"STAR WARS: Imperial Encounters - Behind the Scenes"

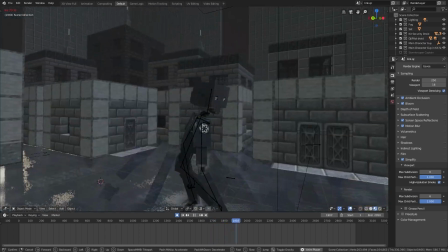for this scene i made the very first character rig i've made ever from scratch pretty proud of myself for making it but i don't think i could do
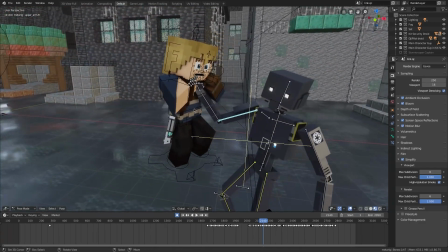it again oh yeah when he picks me up it's a separate rig that's parented to the kx curidroid's arm when the kx curidroid gets cut
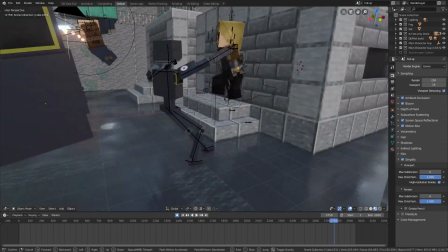in half here i did pretty much the exact same thing i did earlier and the rig itself gets swapped out with an unrigged version that's in
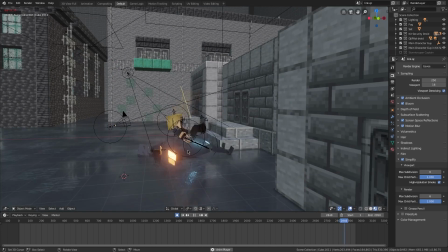two separate pieces and yeah since it's off-camera once it falls it moves out of the way so there wasn't any clipping going on in this shot
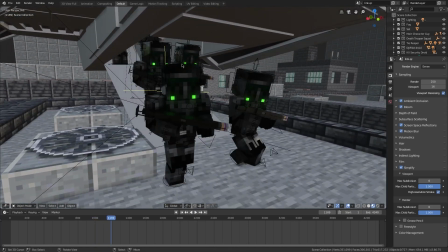now in this scene when the death troopers come off of the Thai Reaper they have to switch to a rig that isn't parented to it so the ones that are
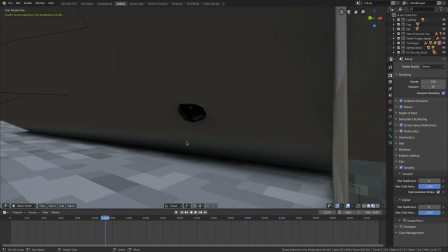parented to it when they're about to step off are scaled down into the platform and one with the exact same pose takes its
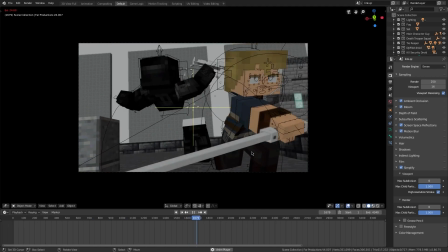place and when it's all put together it looks really smooth if your eyes are quick enough you might have noticed that in between these two shots there's a simple
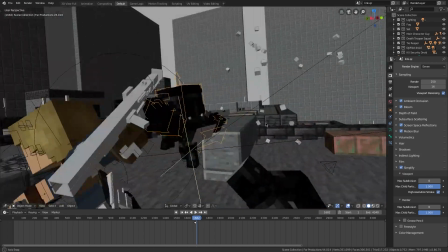shot here that gives the overall slice some more impactful effect speaking of these are two separate rigs one with the top half deleted and
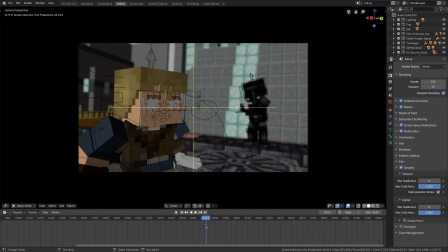one with the bottom half deleted not that it matters at all but it was in between this shot and this shot that i went to disney world to get
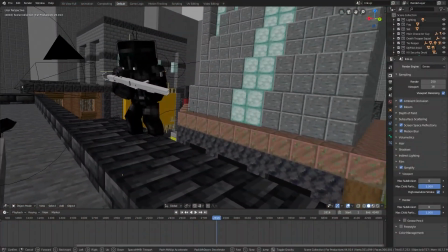the footage of dj rex from earlier in this video anyways i'm getting distracted when the death trooper falls there's this blood splatter here that
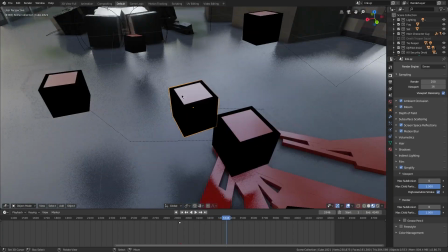was done by just scaling up these meshes. Super simple. And these, by the way, are actually just the blast marks on the Death Trooper.
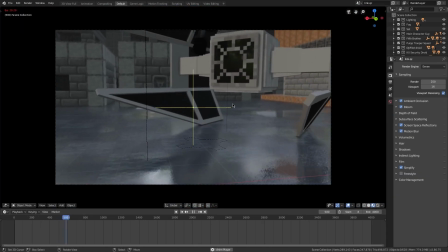So this is the scene that introduces the fifth brother.
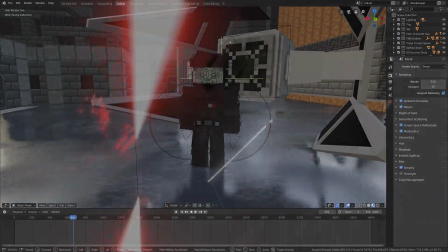And the reason I have this animation set in 6 BBY specifically is because he dies in about a year or so from this point in the timeline.
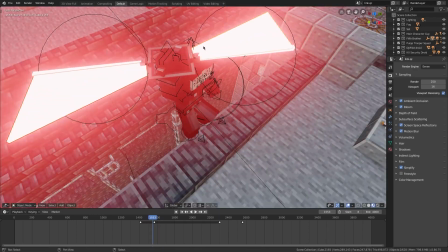When the fifth brother flies up in this shot, these meshes are placed next to each blade, which gives it a cool spinning effect.
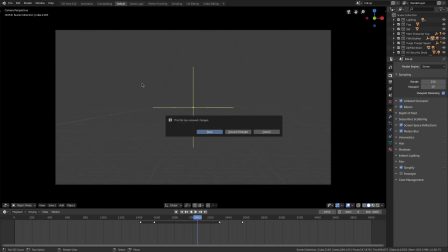After this shot, it goes blank, and that's because this shot I animated before getting started on this scene.
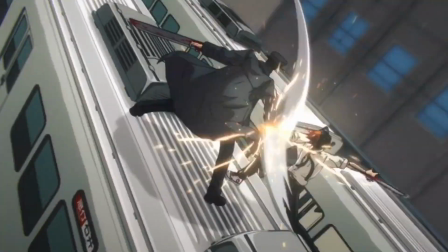Similarly to that very first shot I did. And for this shot, I used this scene from Chainsaw Man as reference this time.
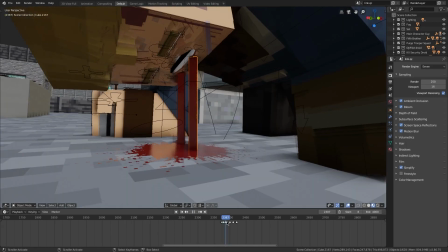The way I achieved the look of this blood gushing out was with scaling up and down these cubes on the x-axis,
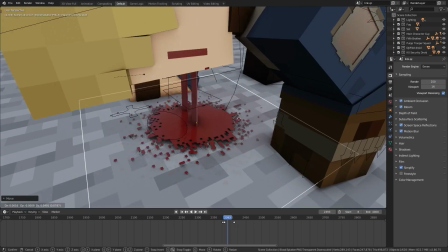which makes it look like it's flowing when it's really just being scaled. And this plane with the blood effect scales up as soon as it hits the floor, obviously.
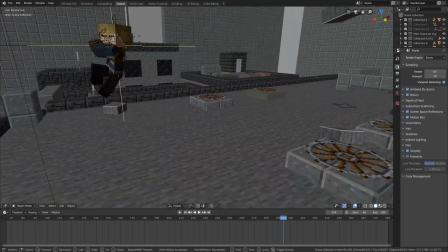These few shots are in a separate scene as well, because I had to elongate the roof for it to work.
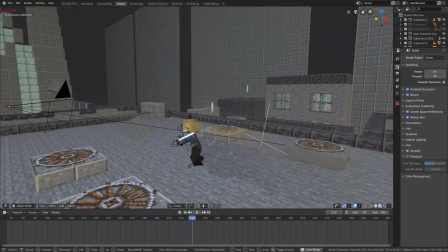The way the block's being sliced in half like this was pretty tedious, but simple and self-explanatory.
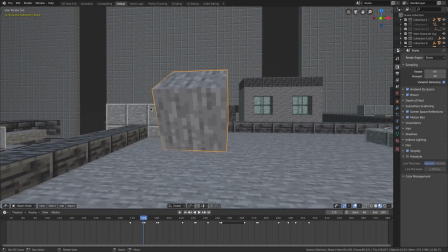Basically, whenever a block reaches the blade, it teleports back to the starting position, and two halves of a block take its place.
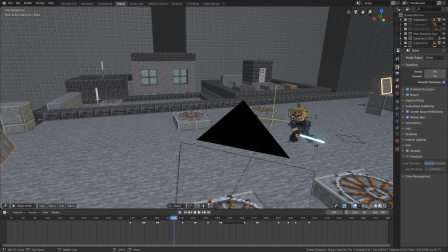So whenever you see a block in this shot that isn't cut in half, it's the same object.
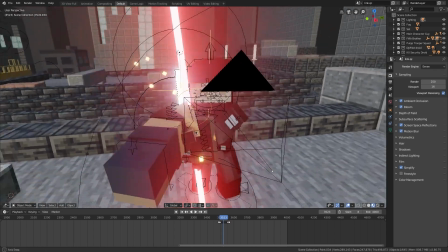For this saber impact, I put a green point light on the 5th brother's face,
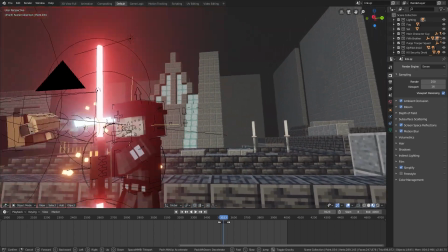and the environment texture strength also goes down to zero, which gives the hit a more impactful effect.
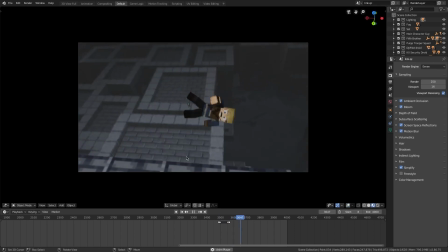For this last shot of him falling off the building,
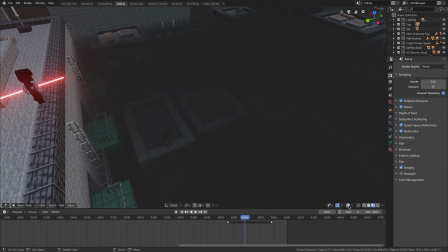I put a big old density cube here so that it could hide the fact that he's just falling onto this building here.
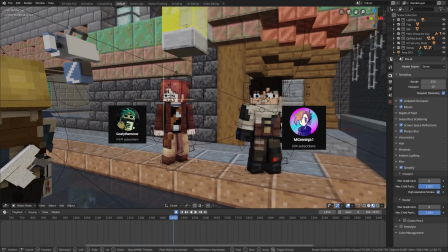And here we have it. This is the last scene. We got some cameos right here. More cameos here.
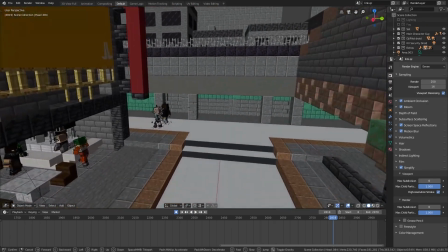These are some IRL people. Okay, now these over here, these are a couple of interesting cameos.
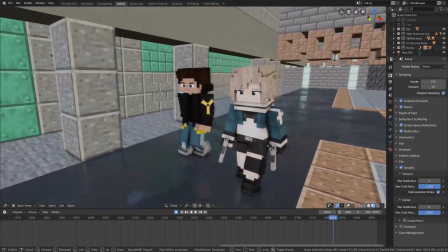These are my first fully original characters that do have names that I won't reveal just yet, and would be the main characters of a full-on movie that I want to make at some point.
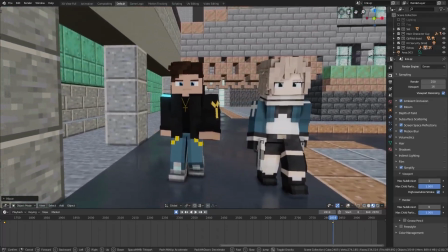It would be set 100 years in the future, but it would be all 80s themes.
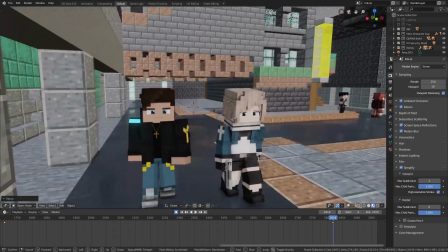I'd say it's equally ambitious to say an episode of Songs of War, and yes, that means it would have voice acting.
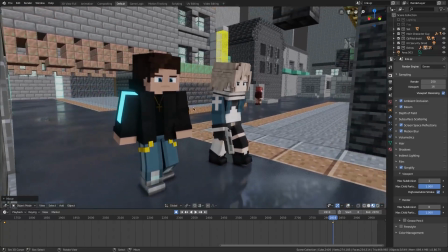I really want this to be my next big project, and I want to put in as much time as possible into it.
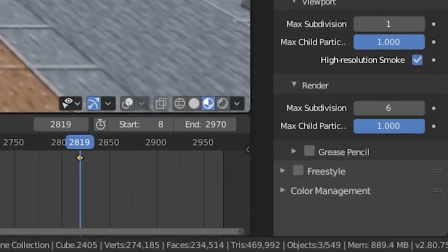So if I fully pursue it, I'm definitely gonna have to update my blender.
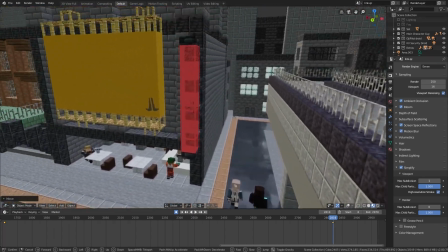But don't get your hopes up too high, because as of right now, I'm not entirely sure how I'm gonna find willing voice actors.
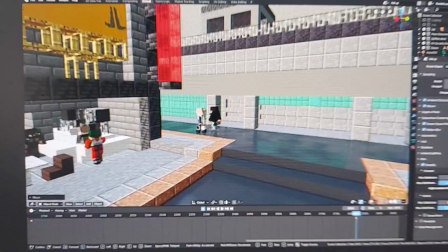But hopefully I'll figure something out at some point down the line. Okay, editing Chaz here.
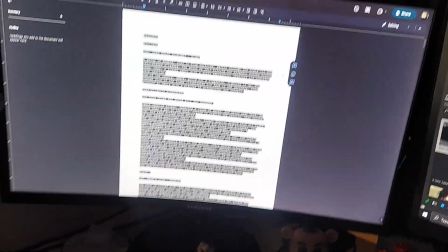And I just recently finished writing the script for this particular project that I'm talking about.
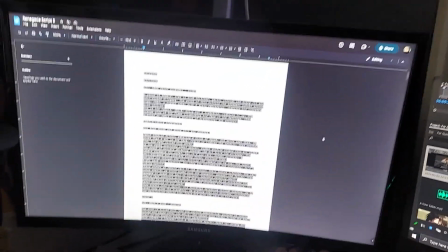And, uh...
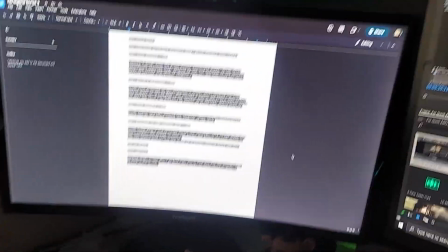Look at that. I cannot wait to tell this story.